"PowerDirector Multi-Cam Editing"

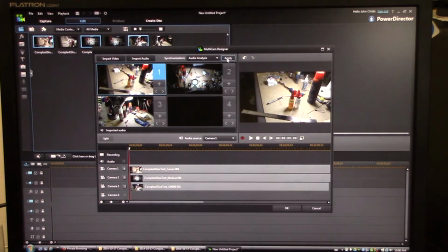4:07 I could do picture in picture with the timelines aligned for different cameras which should be glorious
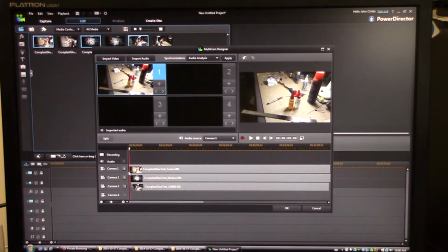4:12 so over here you see that that they've been aligned maybe I'll just increase that scale a little bit so you can see the offsets so you can see camera I started by pressing record on the Canon
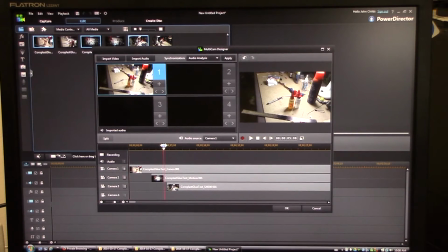4:25 then the Mobius and the SJ4000 so I'm gonna go up to a point here where I'm just before the the last camera comes in I'm gonna just hit play
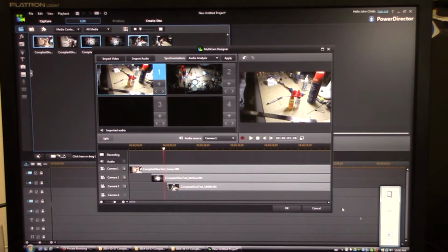4:33 and turn up my audio and you'll hear my extra annoying voice video on video as
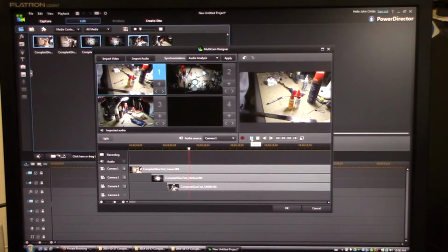4:42 I get ready usually oh so usually I'll give myself some sort of clue like synchronizing cameras or something else so let's see let's see how incompetent I was certainly I built a couple flying wings using this kind of material
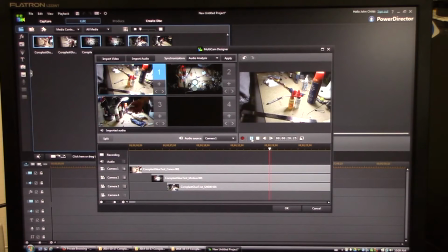5:01 it's a corrugated plastic so it doesn't sound like i gave myself any intro time so let's start over again and see when i should start recording
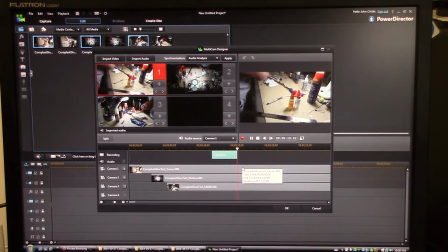5:18 hello let's start right after hello so you can see this this recording based on this first camera
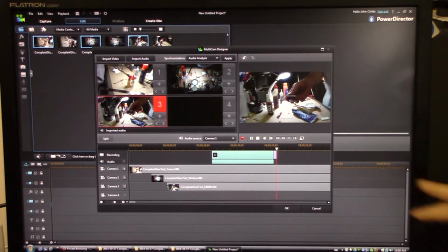5:27 i'm going to switch over to camera three because it actually shows something
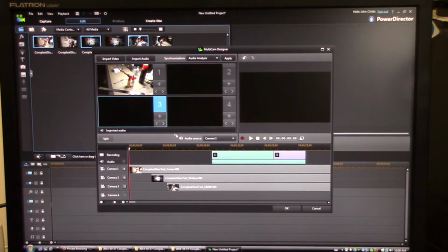5:30 so let me just stop it here so i didn't like that i didn't like that because camera one wasn't actually showing anything so
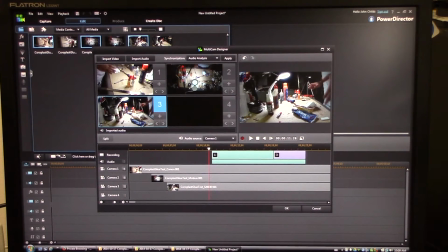5:39 go back to just before there in the timeline back before where i said hello and i'm going to switch immediately to camera three and start recording so what i'll do
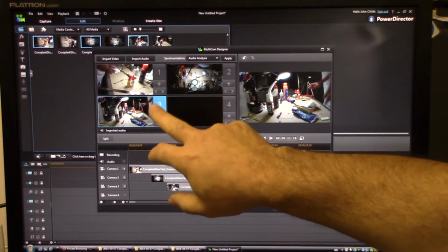5:47 is real time i'll be watching these three feeds and and as i like what i'm seeing from each feed the overhead the sj4000
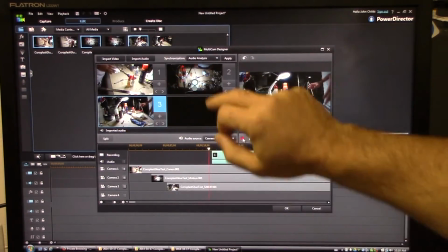5:55 or the canon i'll swap the camera in real time
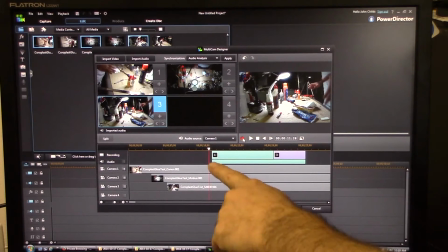6:01 so i'm going to start out with camera three as well now and you'll see that it'll replace this with camera 3.
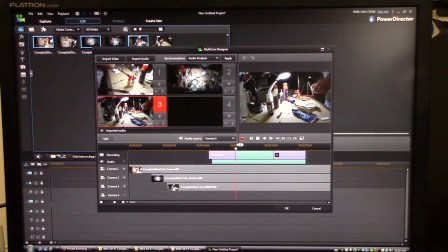6:06 So you can
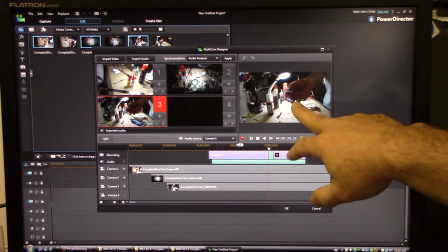6:12 see that I'm actually playing to camera 3 here so that's the one I should be using.
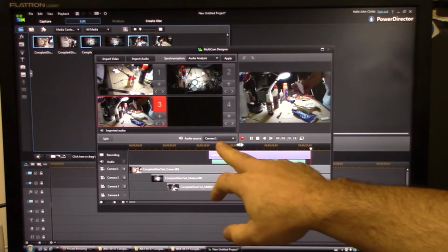6:19 The audio will always come from the camera that's on the audio source.
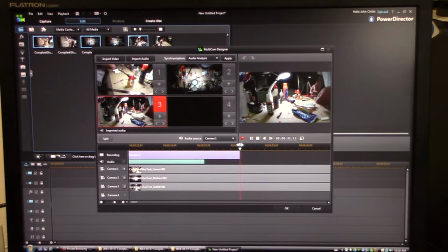So I'm just shuffling things around I'm going to shift to the overhead for a few seconds now you see the lighting in here is horrible
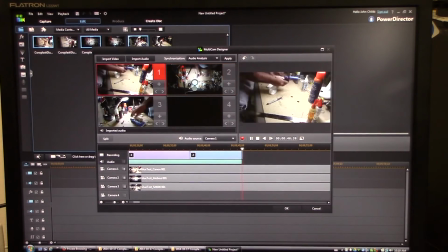6:36 in this room which isn't a big deal i can bring my hot glue gun as you can see i've got this little uh this little guy here and
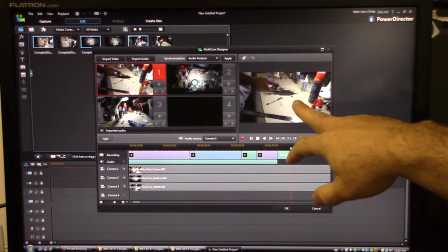6:44 there you go i showed the hot glue gun to the wrong camera if i want and i'll switch over to that camera glue gun but still i'd rather not be
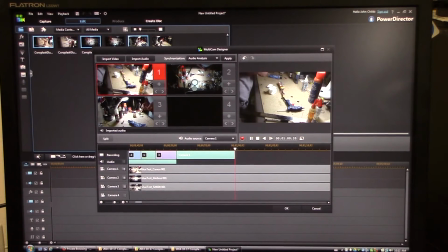6:51 repairing things that aren't broken so i'm going to try a couple glues here back over to here we'll leave it for 12 hours
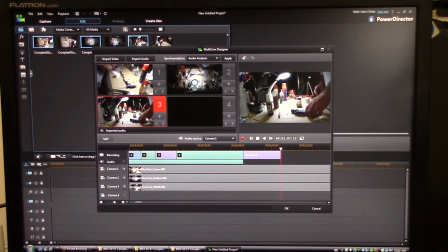6:58 or so and then come back in the morning and see how it did so the glues i'm going to be trying are marine goo so there you go that worked out well because i was playing to that camera and i see i'm going to do all the glues to this same camera
elmer's ultimate polyurethane glue
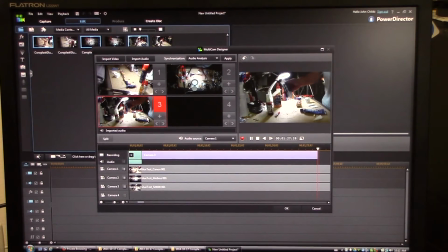7:19 some hobby king epp foam cure glue which i'm not expecting to work very well Elmer spray adhesive, here we go now swap cameras because I'm showing it to this other camera and back to this one,
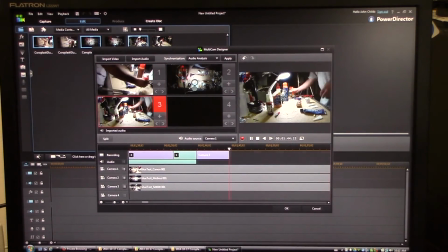7:34 a 15 minute epoxy, two part epoxy, and of course hot glue.
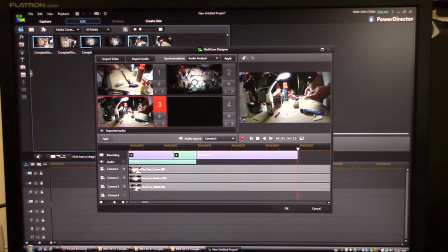7:44 So I will glue these together, these are all small pieces about the same size, about one inch by two inches, and then I'll look at them in the morning.